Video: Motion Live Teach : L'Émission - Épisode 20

souci. Je serais très curieux que tu m'envoies ta scène pour que je vois un peu comment t'as travaillé et que potentiellement je te fasse des retours sur comment tu pourrais optimiser les choses pour pas que ça rame. Qu'est-ce que t'en penses? Donc, là-dessus. J'étais du coup sur le shading, ouais, il manque une HDRI, c'est vraiment dommage, ça aurait vraiment amené beaucoup.
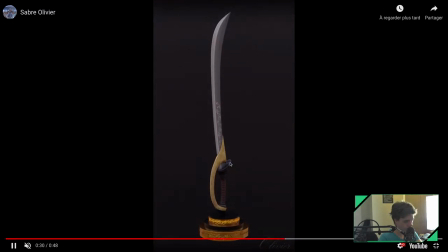On le voit, regarde. Ici, quand elle tourne, on voit vraiment, tu vois, une petite réflexion là dans le cadre, qui est en fait, si je me trompe pas, la réflexion du gris derrière. Ça, tu mets une HDRI derrière, mais c'est tellement propre, et puis tu aurais toute la réflexion de l'environnement qui serait dans ta lame. Tu aurais mis ta lame, tu aurais fait juste l'HDRI, tu aurais fait paf en termes de niveau.
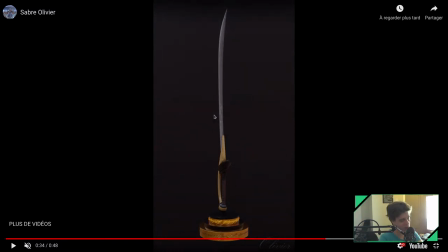L'HDRI, hein, je le répète tout le temps, je crois que je l'ai dû répéter 4 fois dans les cours, je le répète à chaque live, c'est la base d'un lighting réussi. Aujourd'hui, c'est plus pensable de faire un lighting sans HDRI. Aujourd'hui, il y a quasiment, je crois, 30 à 40% des rendus qui sont faits qu'avec des HDRI, sans light classique.
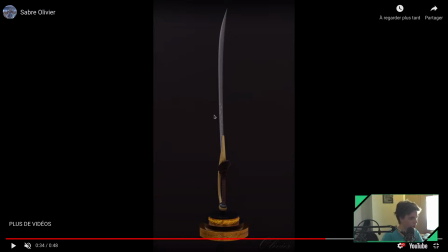Pour te dire à quel point, du coup, ça prend une part importante, en fait. Vraiment, les HDRI, les gars, les HDRI. Allez, on se regarde. Après, en shading, sinon, je trouve qu'on est bon. Je pense que ton shading est peut-être un peu trop parfait, tu vois. On a vraiment... Quoique je trouve que là, par contre, le shading de cette partie-là, il marche très très bien.
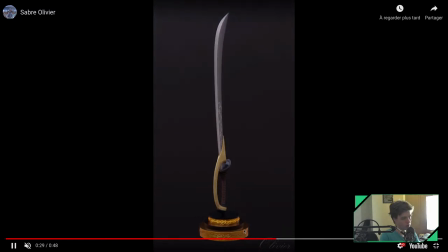Je trouve que c'est le truc toujours ici. Mais je trouve que le shading du socle est un peu trop parfait, tu vois. Il sort vraiment de l'usine. C'est pas forcément mal parce que c'est vraiment présenté comme tel. Par contre, du coup, ça rend le truc un peu moins réaliste. Et celui qui pêche un peu plus, je trouve, c'est le truc pour tenir l'épée, là, ici, le manche.
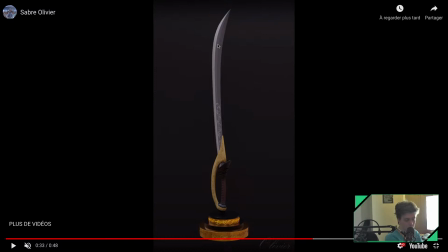Et la lame, je trouve qu'il reflète pas assez. Encore une fois, je sais pas si ça vient du shader ou si ça vient de l'HDRI, parce qu'il n'y a pas d'HDRI. Mais dans tous les cas, on sent pas vraiment le métal. Surtout la lame, je trouve qu'on sent pas vraiment le métal. Alors que là, on le sent vachement bien. Enfin là, on sent bien le métal, et là, on sent bien la couche de bois verni.
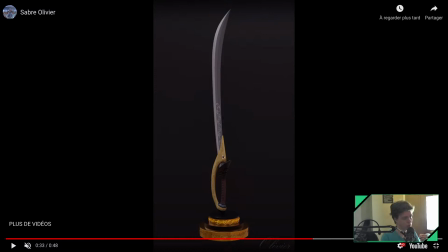Enfin, il y a vraiment beaucoup de choses qui sont vraiment en place. Il manque 2-3 petits trucs, je pense, sur le shading de l'épée ici pour que ce soit vraiment parfait. Mais en tout cas, on est sur un super boulot aussi, donc un grand, grand bravo. Salut à toi, Olivier, j'espère que tu vas bien. Merci, Olivier, ça s'appelle la garde, en effet, on me le répète. Le temps, donc la garde et la lame ici pour moi manque de metalness, en fait on sent pas la metalness, pourtant on sent que ta lame elle reflète ici, hein, parce qu'on voit bien la lumière,
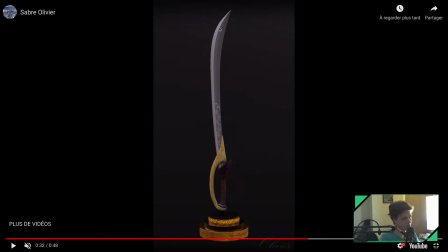mais en fait t'as pas d'HDRI, quoi. Je pense que vraiment l'HDRI serait fait déjà un méga morceau du taf pour toi. Ça reste un super boulot, évidemment. Il y a rien à dire, même il y a la majorité de ce que je vois ici est en super bien, et on est sur une très très bonne voie en termes de qualité,
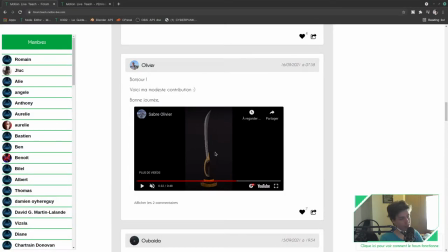donc je ne peux que te féliciter pour les retardataires qui viennent d'arriver. N'hésitez pas à aller voter, hein. Les trois finalistes sont Olivier, Guillaume et Johan.
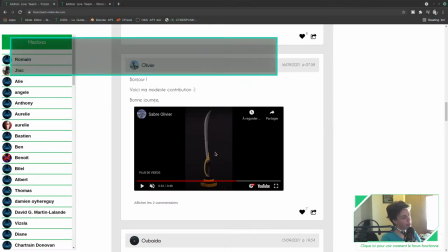Vous pouvez aller voter sur le site de l'émission, teach.motion-life.com/émission.
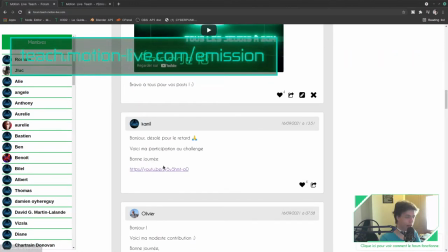Je le dis parce que c'est la dernière fois où je le dis, parce que là, je fais encore un retour sur Camille, et après, c'est terminé, on regarde les résultats. Donc, c'est parti, un petit retour sur Camille.
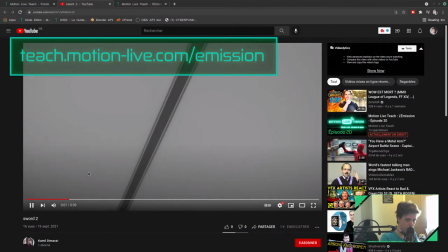Je vais regarder s'il y a du son. Non, il n'y a pas de son.
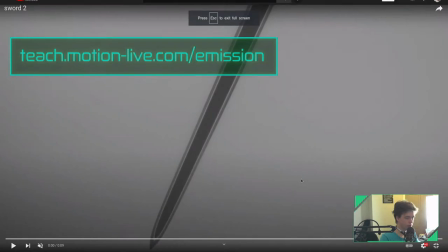Ok, Olivier. Ça marche. Bah, du coup, là, essaie, pourquoi pas de faire.
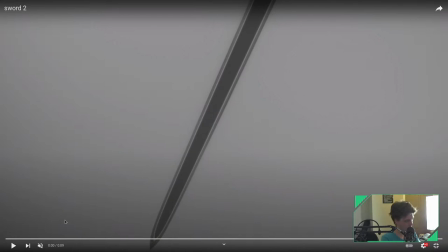Je comprends pas pourquoi tu l'as fait sur que le socle. Pourquoi pas l'avoir fait que sur toute la partie. C'est parti pour le travail de Camille.
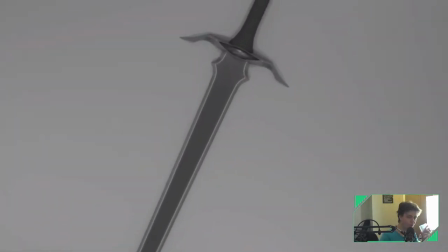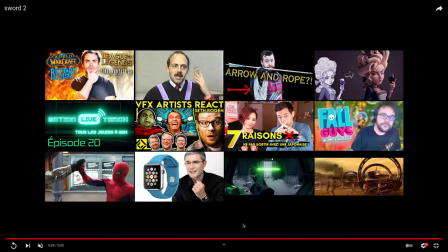On va se le refaire une fois.
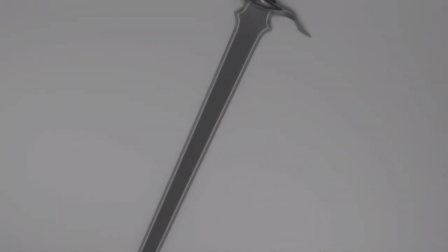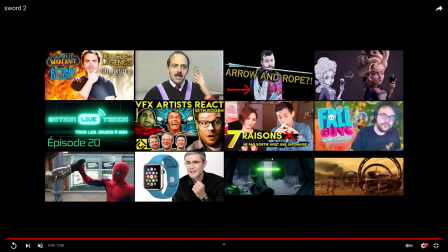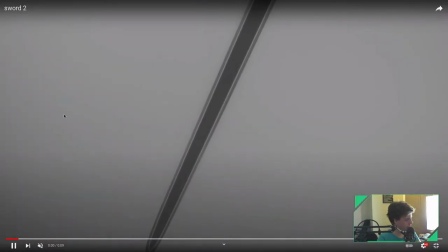Allez, c'est parti. Alors, sur ce travail, qu'est-ce qu'on peut dire? Moi, ce que j'aime beaucoup, c'est la modée de l'épée.
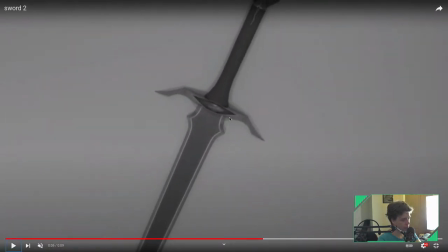Je trouve que la modée de l'épée fonctionne très bien. Elle est propre, elle est nickel, elle est douce, elle est clean, elle est lissée.
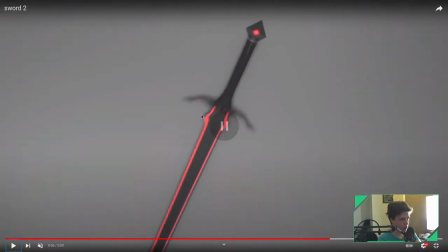Ça, c'est cool.